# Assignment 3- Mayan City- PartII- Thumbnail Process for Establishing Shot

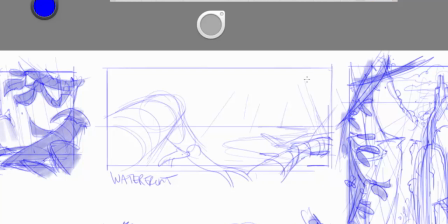503s
So I think that's very, very important, you know. Come up with ideas, and one of the things I like to do and think about whenever I'm drawing an environment is elevation is key to me,
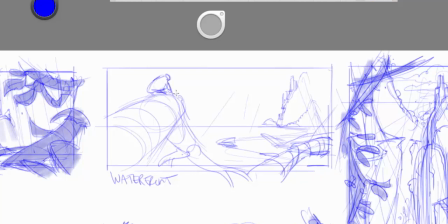518s
because it usually conveys that a character or sets of characters are trying to get from one location to another. And you know, part of our historical significance of architecture and throughout all civilizations is the more you elevate something,
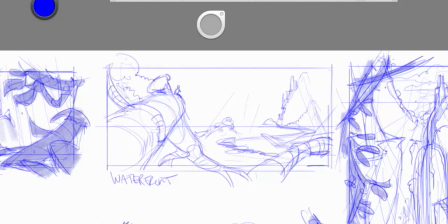537s
the closer it is to God, the higher it is in terms of like power and structure, and definitely more importance too. So you know, especially if you go to if you go to Catholic church, Christian church, or you know,
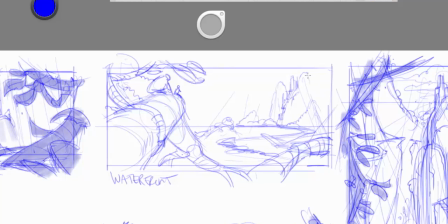553s
you're going to see whoever's administering that particular ceremony, they tend to be elevated above everybody else. They have a cross or a painting or stained glass window that's way up above everybody else. So I thought that would be important for me. The other idea I had here on the waterfront is maybe part of the Amazon.
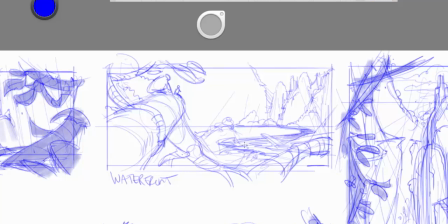573s
I do think of water a lot, and I'm thinking like there's water coming through like this huge creek that's winding all the way back to this city. And I mean, they're up on this giant wooden this branch, you know, from this huge, you know, branching system throughout the forest,
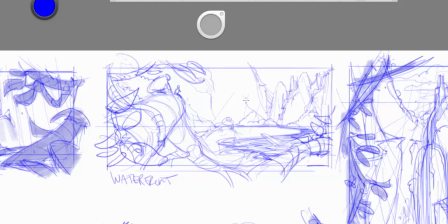590s
and they have to get from, you know, the beginning, and they're looking at this ancient city that they accidentally discovered on this perch, and they're looking out at miles and miles that they have to cross to get through. So I like that idea, and I'm trying to convey that, put some angular shapes in here and make it look a little bit more uh,
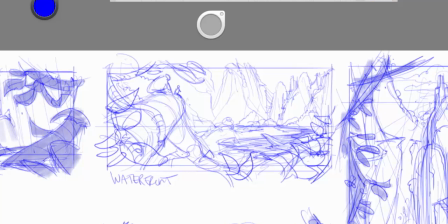610s
intimidating, a little bit more deadly, and just overgrown with leaves and branches. I mean, so as I come back and sort of darken parts of my thumbnail here, that's what I'm going for, just to give you the visual of why I'm thinking about what I am,
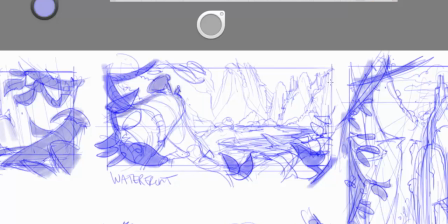627s
and definitely the other thing too is I need the characters to sort of pop out, I need a way for them to become part of the visual read.
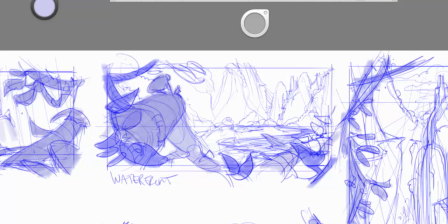637s
So you first remember, I was telling a student this the other day, is your job is to impress your boss, whether that be your director, your producer, whoever it might be, and you're not always in the room to do that.
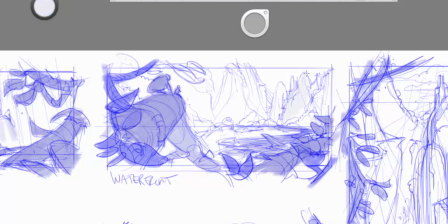652s
So that means you have to be able to create a visual that's going to give them a detailed visual read and indicate a story in a matter of seconds.
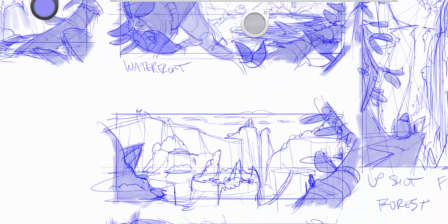663s
And you're not there to explain it and go, oh, well, this is what I was thinking, this is what I was going for.
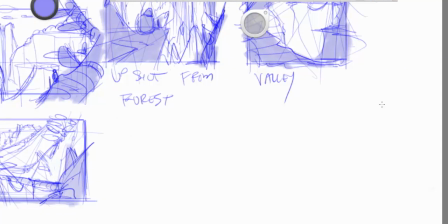669s
No, that's not going to happen. You're not going to be standing in that room a lot of times. Sometimes, yeah, you are, but there are other times when you're not going to be in there. So, that's what I was talking about to a student, got in that conversation about a portfolio,
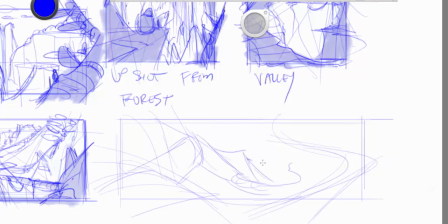685s
and your portfolio is your work that represents you. And if you have a piece of work in it that sucks, there's a problem. That work represents your ability on your weakest day.
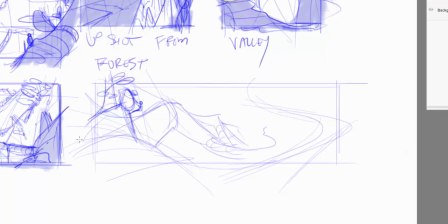698s
So here I thought of maybe they're climbing up this hill and the gorilla's like holding the young boy and he's like pulling his way up sideways off this hill. Thought that could be a cool little staging element. Shows that they're climbing upward just to get to this peak.
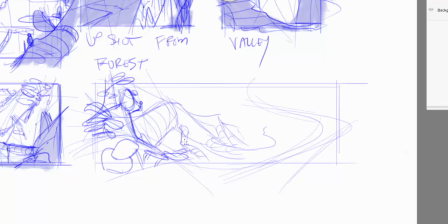713s
So anyway, about what I was saying before, just remember that when you create your work, you're not always there to tell a story on it or to tell your background or what you're thinking or why there's necromancers in it.
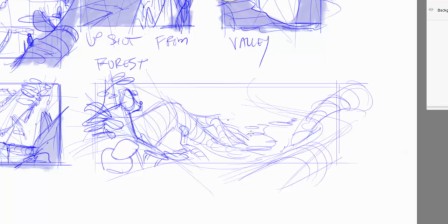726s
Just kidding. Your goal is to be able to hand your work off and have everybody around you understand. And that's something that's like a real basic and part of our industry. And if you can't do that, especially now, I just finished doing some freelance, and
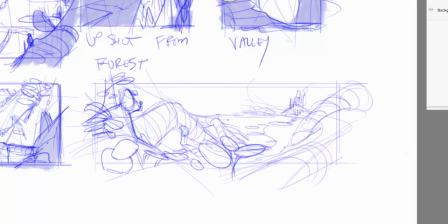746s
I'm not even in there.